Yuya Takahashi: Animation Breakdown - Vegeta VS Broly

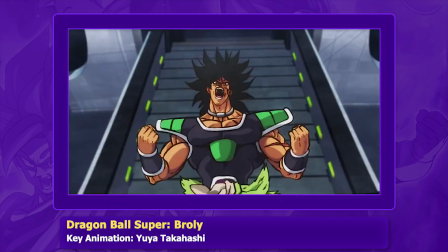(0:00)
Well, it's been almost a year since I've gone over a specific animator that is quite literally a superstar within this modern era of Dragon Ball,
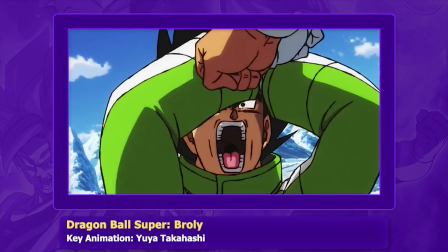(0:07)
and that of course is Yuya Takahashi. This month also marks the 3-year anniversary of the blockbuster hit Dragon Ball Super Broly,
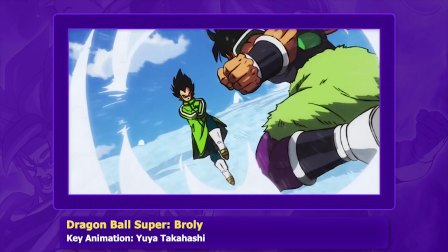(0:15)
so it's as good a time as any to flick back a bit to 2019 and break down his work.
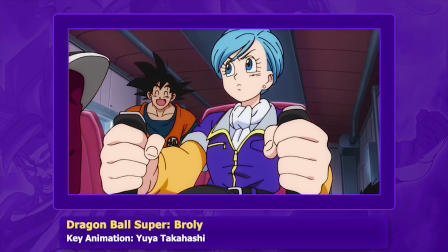(0:21)
Now, Takahashi contributed a significant amount of animation in this film,
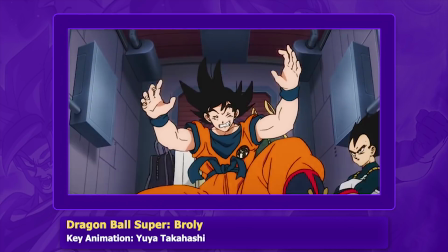(0:25)
but we'll be focusing on a particular scene you've probably seen posted everywhere, and that is the kickoff to this fight with Broly.
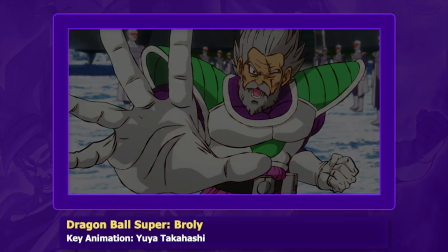(0:32)
But now let's get into it. So Paragus sends Broly off into action.
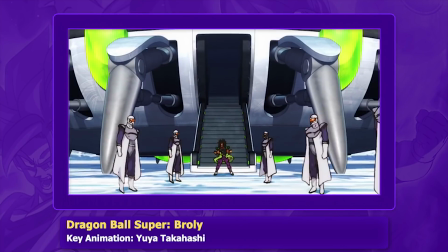(0:36)
Broly then powers up and shoots right at Vegeta.
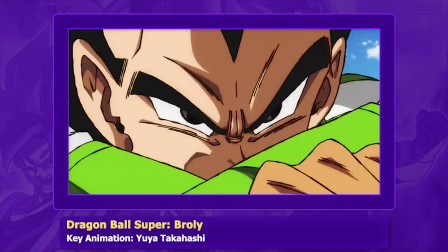(0:39)
Now right off the bat, animation wise, although it's really small, I appreciate that Takahashi animates Paragus' face on the zoom in.
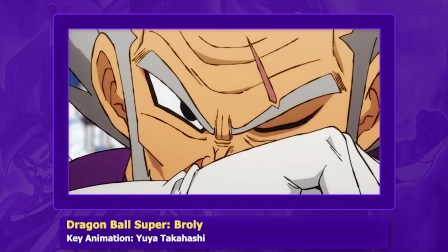(0:46)
He could have just held the key pose, but with this addition, it adds just that bit more expression behind the animation.
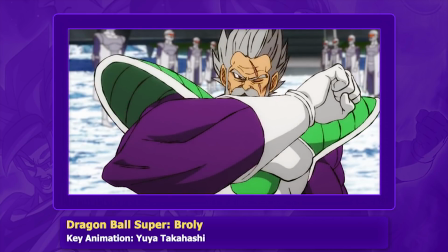(0:52)
There's also some nice foreshortening with the arm. You could argue that even still that the hand is still a little too large, but it seems the exaggeration is intentional, quite a snappy movement in motion.
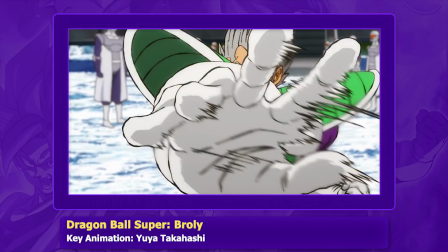(1:03)
Thereafter, there's some great smears. This is a technique to add a feeling of quick motion behind an action, and is something we'll definitely see more of throughout this scene.
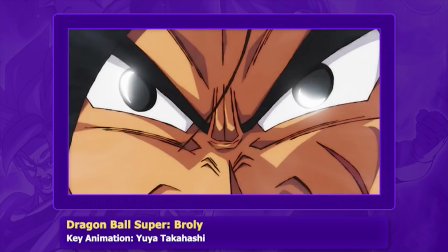(1:12)
The next cut then begins with an extreme close-up on Broly before it pans out.
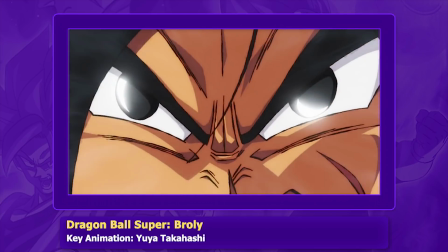(1:17)
Broly's rage is communicated perfectly. Even with just the eyes alone on the close-up, they say so much thanks to the angle and the exaggeration behind them.
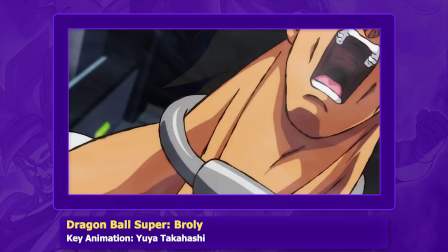(1:25)
The way in which he also swings his head side to side with the camera, tilting along with it as well,
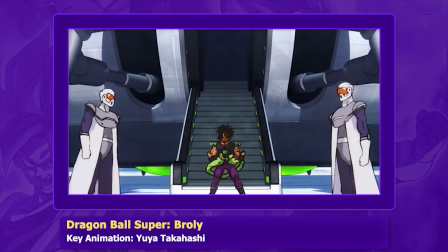(1:30)
all comes together in illustrating a sort of monstrous and out of control appearance to this character.
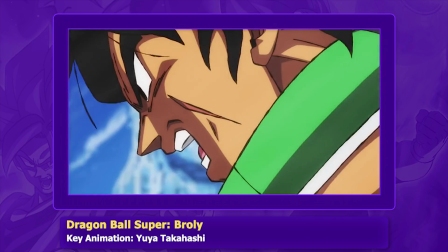(1:35)
Definitely a trait he seems to have picked up off another big name, Naotoshi Shida.
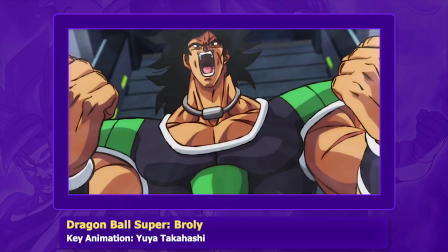(1:39)
The storyboard as well, with the low angle shot and the foreshortening, played their part in giving an imposing feeling to this character.
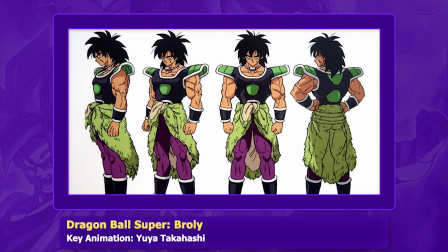(1:46)
And with Takahashi's deliberate move to break away from the more simpler look found in the character sheets, he manages to conjure a blend between nostalgia and drama,
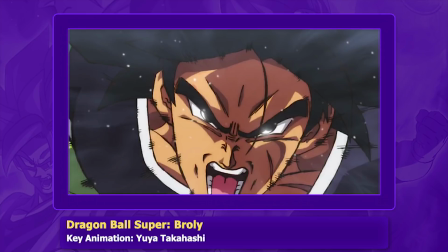(1:55)
with this deliberate shift in style creating a distinctive change in tone compared to the more earlier light-hearted scenes of the film,
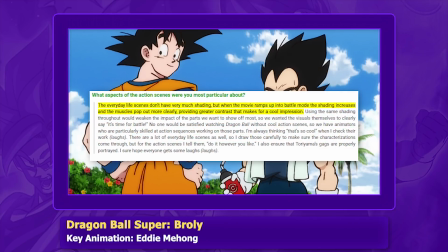(2:02)
an effect that the character designer for this film, Naohiro Shintani, very much intended and approved.
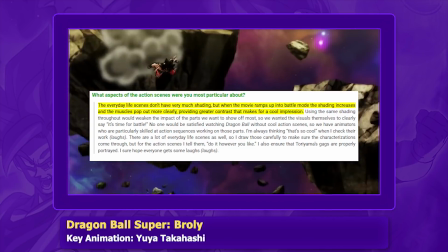(2:08)
Shintani was also well aware of the wow factor that Takahashi's work had garnered in the past,
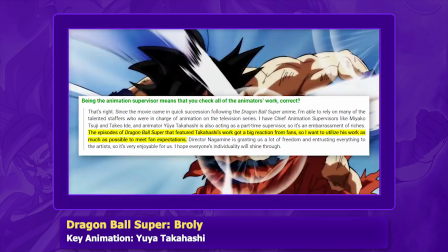(2:14)
making him on paper the perfect pick to handle this scene, and Takahashi certainly follows through on that.
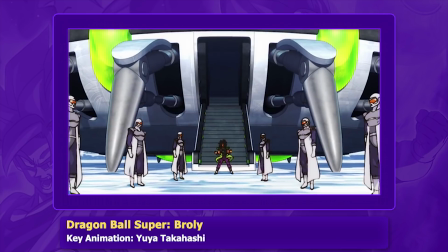(2:19)
But back to the animation front, as Broly launches past, there was a nice extra detail to have the soldiers knocked backwards from the aftershock of his aura.
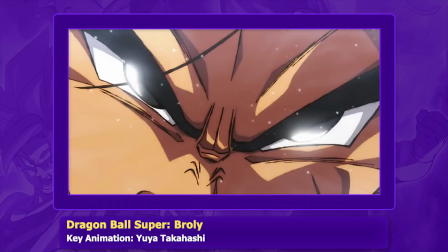(2:27)
Right after, there's another dramatic close-up with those thin, squinted eyes,
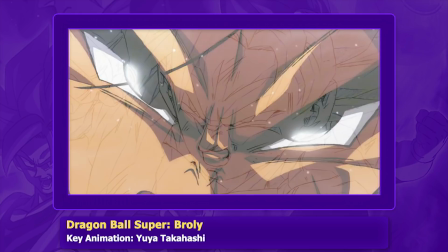(2:31)
a trait you can see again in the work of veteran Dragon Ball animators like Naotoshi Shida and Tadayoshi Yamamura especially.
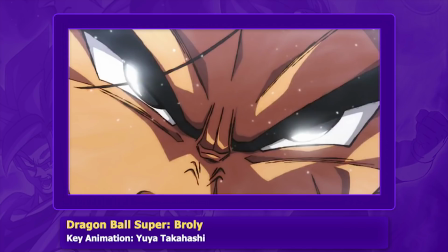(2:38)
Other stylistic traits like the wide pupils, most likely inspired by Keisuke Masunaga's work, are also on full display.
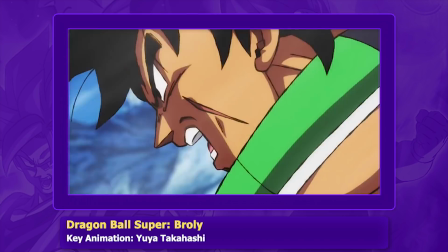(2:45)
In the next cut, Takahashi's camera work comes into play, zooming in and out as it tracks Broly.
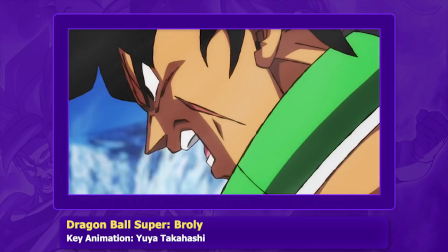(2:50)
With the major shifts in the camera angles, Takahashi holds in on each one. This gives time for the audience to understand what's happening.
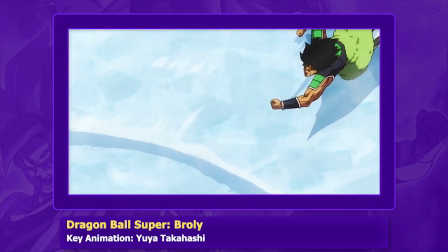(2:57)
The first two move by relatively quick to illustrate speed,
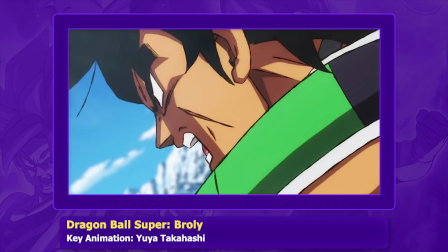(3:00)
with the next two being held on the longest to add more anticipation for the build-up into the punch, which does feel solid.
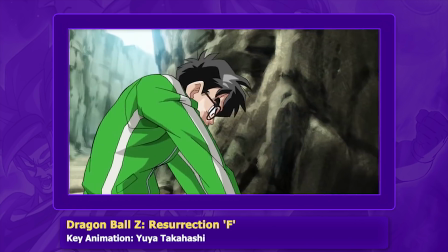(3:07)
You can see this throughout a lot of his work with holds, then quick motion, giving an interesting rhythm to battles while also having power.
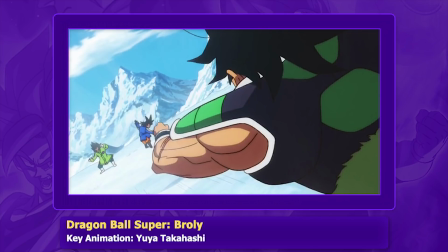(3:14)
Now, the drawback for the release could have been dampened with how the camera cuts out where his right arm is, so you don't visually see as much of the anticipation behind this punch. However, the way he animates the left side of his body, in particular the arm, manages to still give weight,
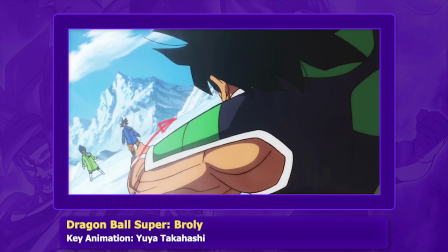(3:28)
and quite literally, as it starts to swing right, like it would when twisting your body, then left as he releases it.
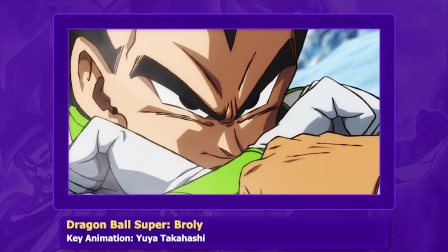(3:34)
He also adds holds on the punch for about 38 frames. This amount of time adds drama and provides that wow factor behind it.
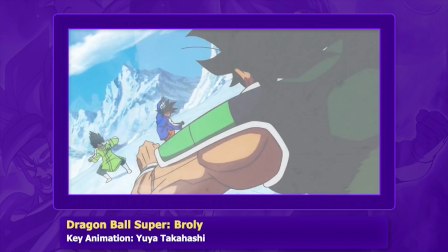(3:41)
There was also a small reference I didn't notice until flicking through frame by frame,
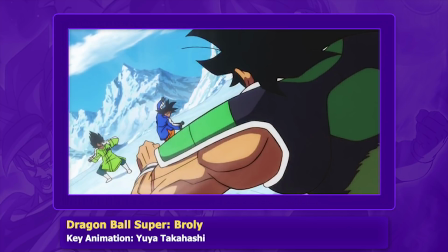(3:44)
and that is that both Goku and Vegeta take on their classic battle poses from when they first fought.
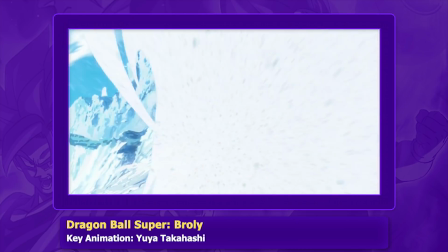(3:50)
But the fight begins to ramp up, with Broly throwing out multiple attacks as they zoom all over the ice.
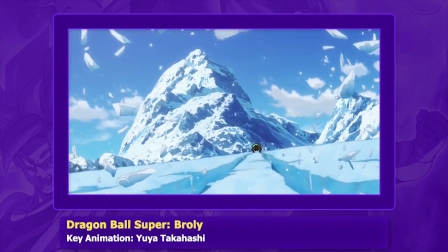(3:56)
Vegeta then gets his own kick in and Broly shoots back, with Vegeta then casually taking his jacket off while dodging his attacks.
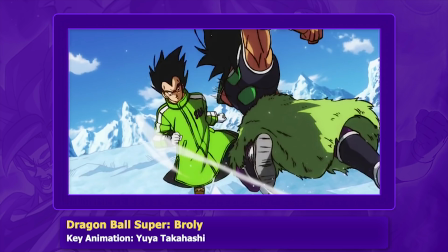(4:03)
The anticipation and general timing behind Broly's punches is excellent, giving a lot of weight behind his actions.